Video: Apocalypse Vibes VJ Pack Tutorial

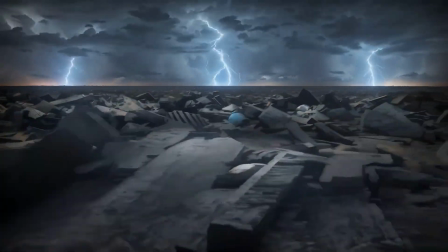(0:23)
Welcome to Visualz. Today, we're going to be going over the Apocalypse Vibes VJ Pack.
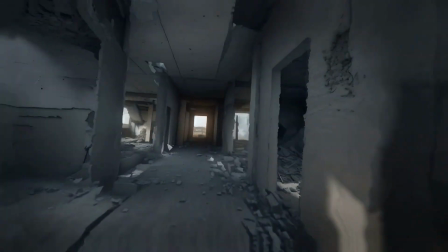(0:29)
The pack comes with 10 2560 by 1440 pixel clips, which are about 2 times better quality than HD.
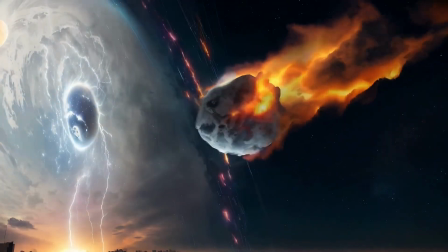(0:38)
There are MP4 and DXV versions of the files,
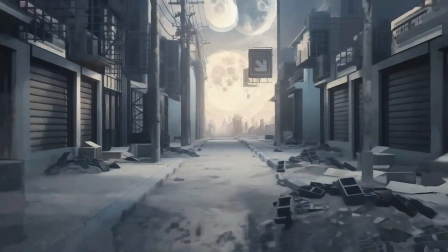(0:42)
as well as 1920 by 1080 optimized versions of the MP4s.
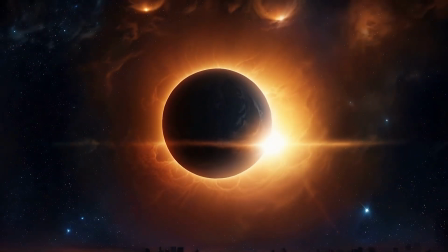(0:51)
All our VJ packs come with a preset Audio-Reactive Visualz set file.
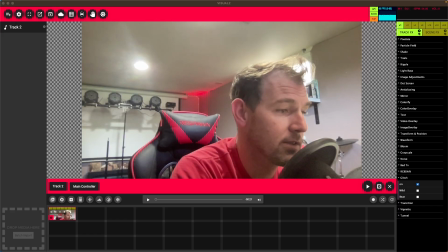(0:56)
So let's open that up.
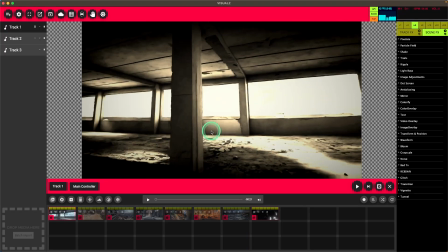(1:03)
There will be 2 tracks with preset effects and transitions.
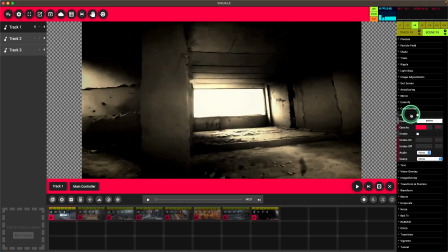(1:07)
One very cool technique you can do in Visualz is to use color overlay,
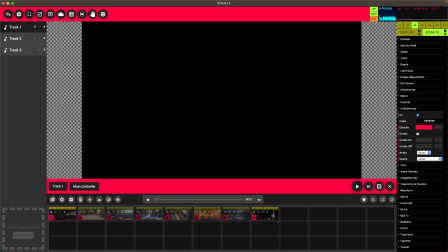(1:13)
change the color to black, turn up the opacity, and then set the audio to auto. And then when you have music playing, you can see how you're ready to go at this point.
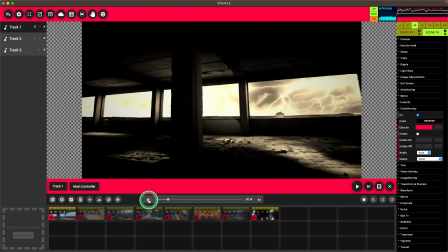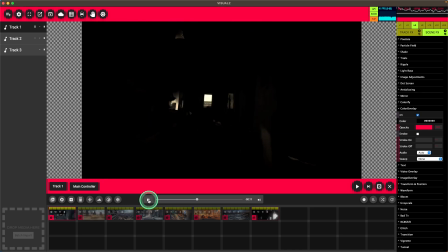Okay, moving on from color overlay. We're going to turn that off just so that we can see what's going on here.
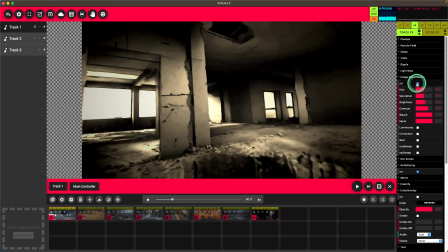(1:45)
We have some image adjustments that we applied, basically giving it this bleached out sepia color scheme.
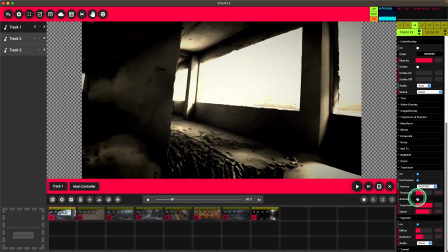(1:54)
We have a transition here, which is animated, so you can see that between clips, we have a distortion happening.
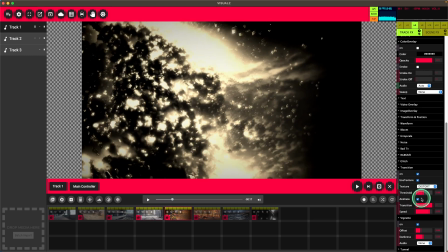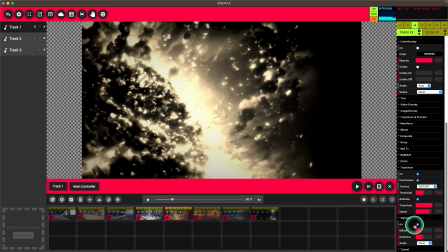(2:10)
We added a small vignette just to kind of clean up the edges.
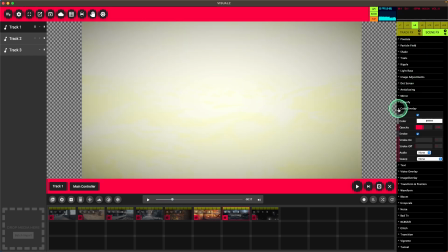(2:15)
On this clip only, we have a color overlay again, set to strobe.
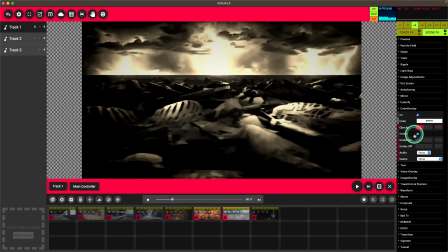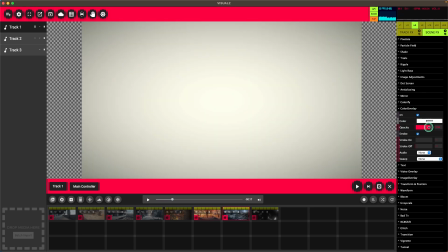(2:29)
With about 45% opacity.
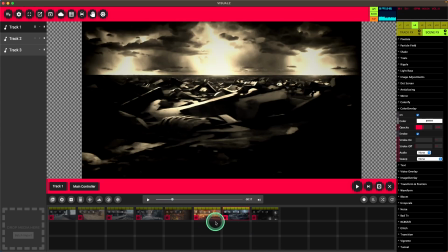(2:37)
And then we can just use that, you know, manually.
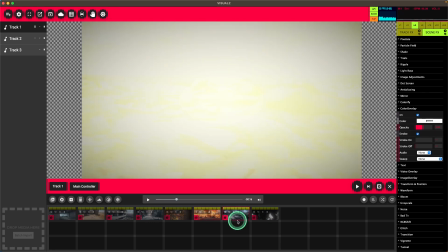(2:42)
So on a build, you can click over to your strobe clip and that'll match your build really good.
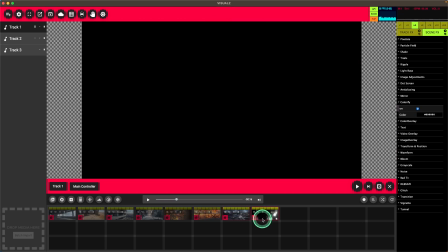(2:48)
Then you can actually have a blackout clip like this. So you can go from strobe to blackout and then to another track or another clip for like a drop.
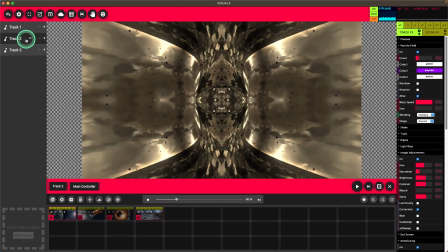(3:00)
In this case, we have track 2, which is kind of set up to look awesome for a drop.
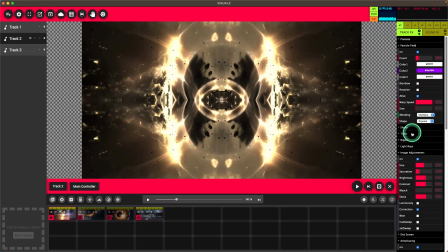(3:08)
So let's talk about track 2. We've added some particles. We've added some image adjustments again to match that sepia tone.
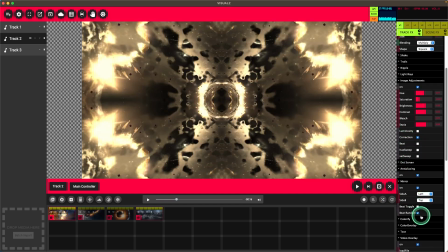(3:19)
And then we've mirrored everything, and then that'll change randomly on the beat.
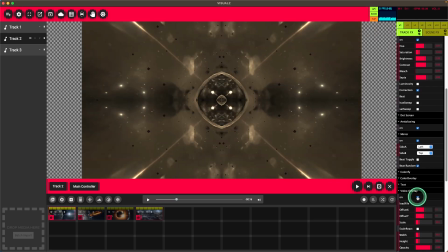(3:24)
Along with a video overlay that just gives it a more abstract feel
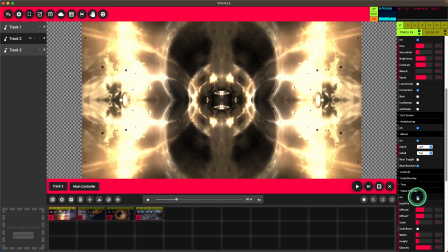(3:30)
and adds some more objects to the kaleidoscope type effect that the mirror gives it.
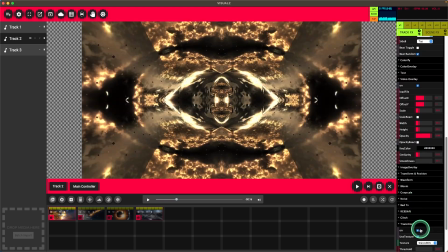(3:38)
What else do we got? Again, a transition, this time with squares.
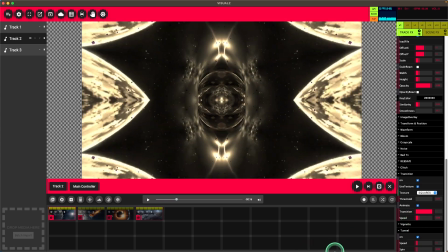(3:42)
It's a little slower of a transition, so we can see what, you know, that looks like.
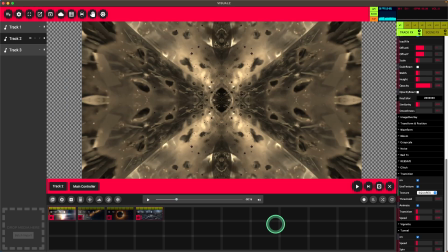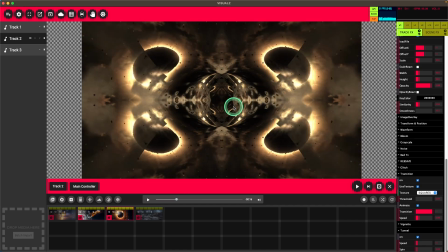(3:56)
There you go. You can see those squares subtly in there. There you go. It's the actual transition from clip to clip.
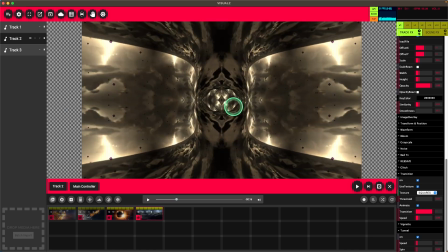(4:05)
So
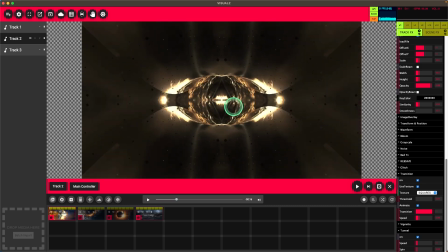(4:10)
there's some.
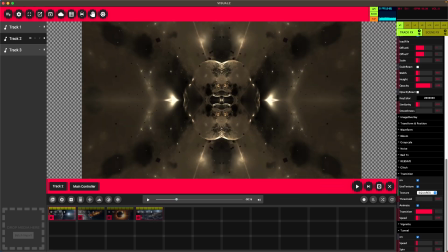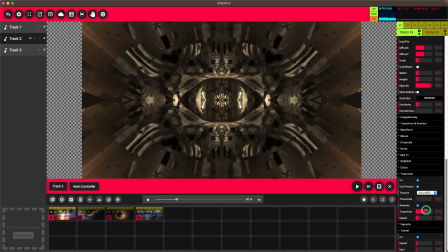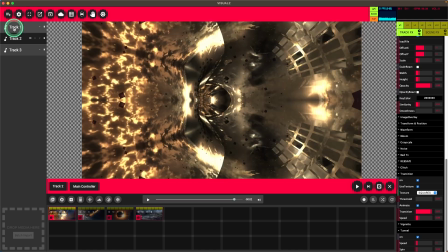(4:23)
And that's basically it for Apocalypse Vibes.